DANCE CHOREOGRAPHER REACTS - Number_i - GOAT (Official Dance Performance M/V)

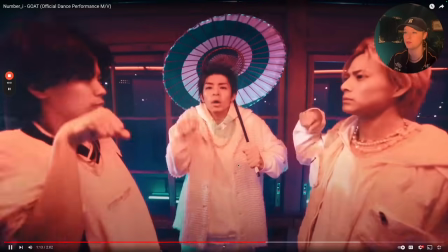So that's my general note for this little bit. But I like this hit, and then boom, boom. This is like, I do like that.
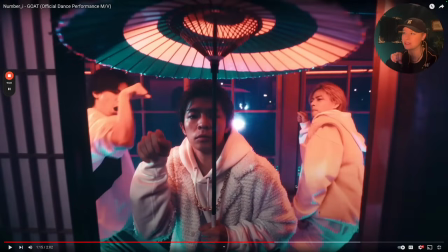It's subtle. It's a little gimmicky. Goat. I'm assuming this is like a goat, like maybe a physical goat, but I know that they're going off the acronym greatest of all time.
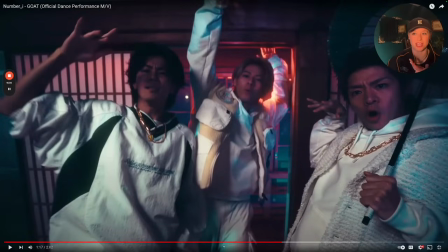Which for me, it may bleed into because they all have history, maybe working under different groups or the same group, and they're kind of branched off into their own thing, possibly. I don't know. You guys let me know, because I know some of you. Hopefully this makes your way to, if you're a fan of these individuals or the groups that they were affiliated with,
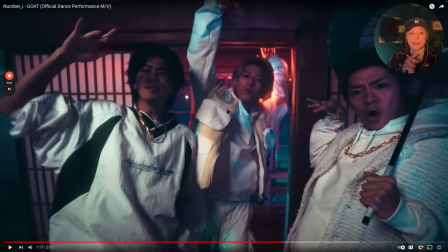I'm very much looking forward to hearing more insight regarding that, so I can be more... more understanding. So in the future, because I mean, for me, whenever I start a group, I tend to want to try to keep up, just kind of seeing their growth and seeing what gets refined, whether some concepts that work, what concepts are like, ooh, that's interesting that we chose that.
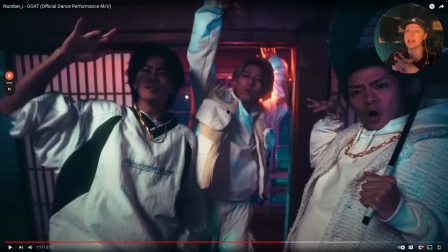You know, it's nice to see the lifeline of a group. But all that to say, I'm very much looking forward to the insight that you guys may provide for me in terms of what encompasses this group, what they're known for, things like that. I'm very much looking forward to that. But seeing this here, bringing it down to the blackout.
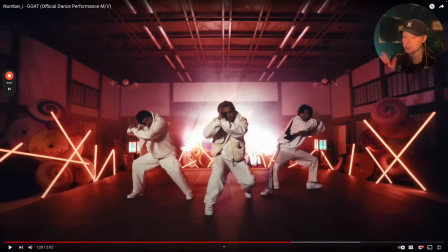This was cool. Boom. Nice little accent there. Switching it through.
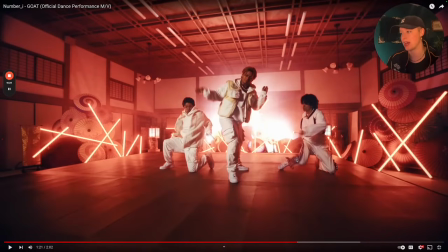Boom. And I love that little accent with the hit and then how they're representing the levels.
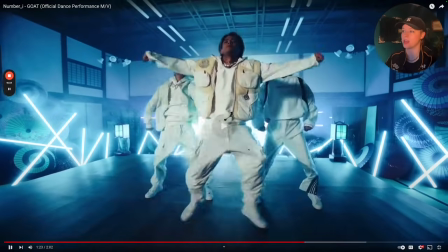And they're bringing it up. Love the lighting on that. Yep. Doon, doon, doon, doon.
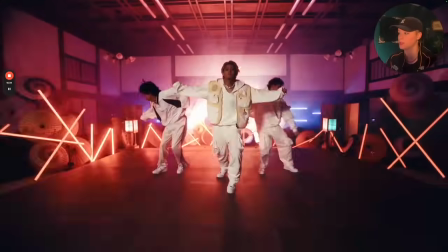Sliding it through. Really nice. Yeah, this whole thing is fun.
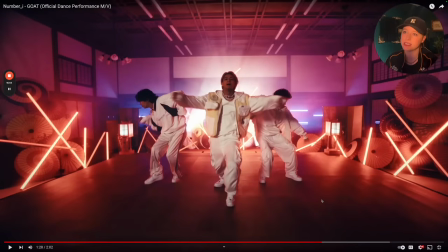Like, that little section was nice. Definitely, it did give me... I mean, I know it was Ryuhado choreographed it.
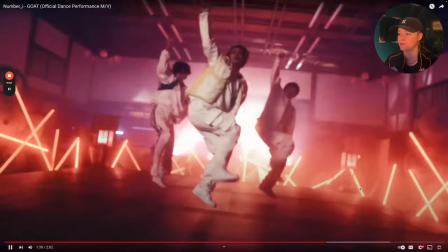It did give me Kenji's vibes. But it's... But it wasn't saying that Kenji's is the only one that does this kind of style.
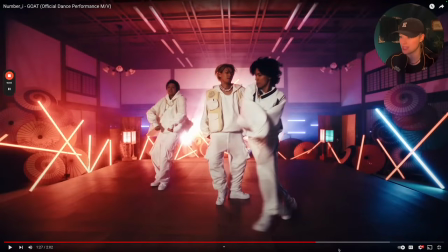But this segment right here, I don't know. Let me see.
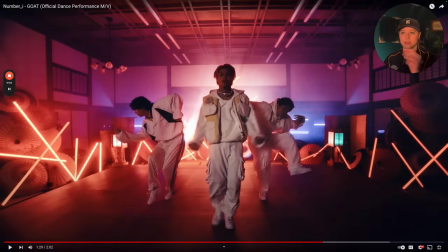It did give the appearance that they were trying to do it like a canon. Like that move is a canon. But because they didn't quite showcase all three of them doing it like very, very clean together the first time we saw that move, it was difficult to catch this time.
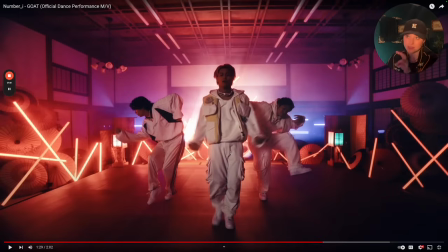So that would be my note, is that if that is in fact a canon, meaning that one person starts the footwork rotations, but then somebody else joins the first section when the other guy's on the second section. So it kind of goes like one, two, okay, I can't do it with my fingers, but I hope you understand what I'm saying.
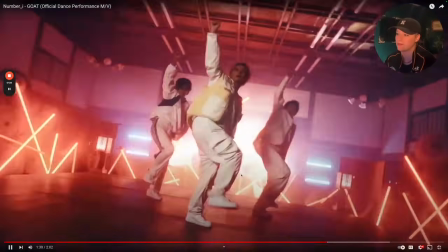It would feel a little bit more clear and intentional, because the transition out of it, it didn't feel as clear, so it did feel kind of muddled.
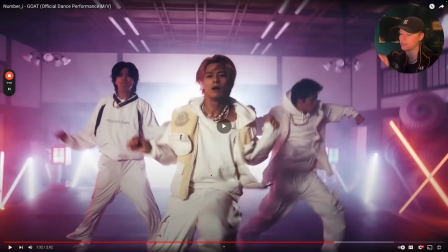But I love the build and the energy there with the shoot and then building it back in. It kind of elevates the energy of this compared to what they did earlier.
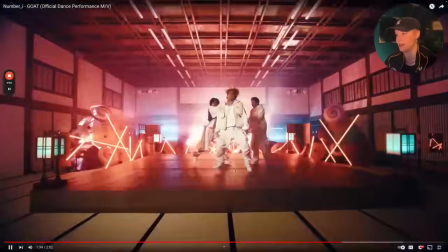It's fun. Love that. Bring it down. Love that.
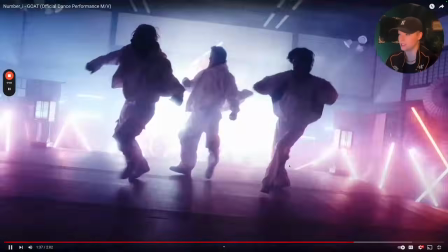Boom. And bringing it up to drop it. Really fun. Switching it up. And they throw...
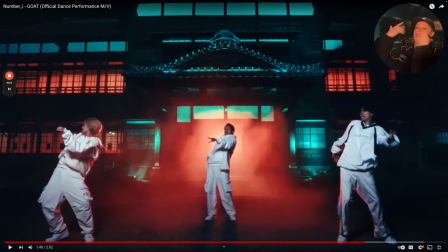That was a freaking sick transition masking effect, because what's nice is they go from, they take it, they pan it up, and then they start with this one, they start it low to bring it up, so it feels like all one rotation, like we just got flipped on our head. Those never get old to me, especially depending on what they're doing, and I like the fact that they're in front.
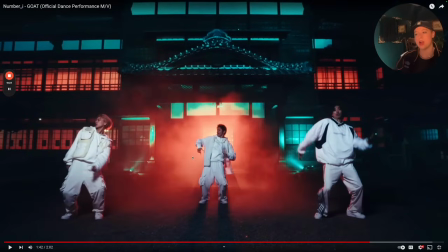I like the wave out here. This is what I'm talking about. Notice all three of them are kind of riding with the torso going towards the back of that chest.
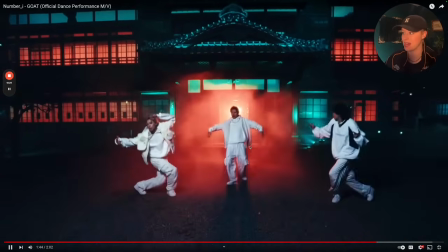It makes them more laid back. And I like that. All get to kind of do their own thing. Love that boom here.
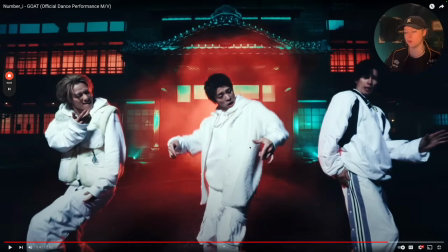Building it in. Boom here. Boom. Now, I noticed one of them dropped his arms a little bit too early there. I think if all of them hit it and then they all dropped around the same rate, that would definitely be a lot cleaner.
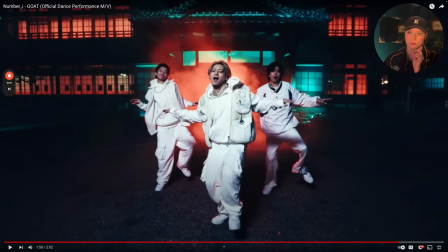It would make us appreciate the individual moments more if they were much cleaner on the sections that were supposed to be deemed unison and in sync. But it still goes back to my previous point. They really do not give off the energy of like they're trying to strive.
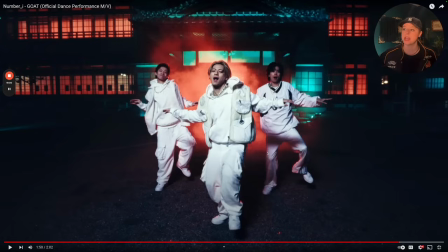And it could be because of their fits, and it could be because of how they started and how they're finishing. And a lot of their moments really deem off of their individuality. And I really do appreciate that. It's just nice to see.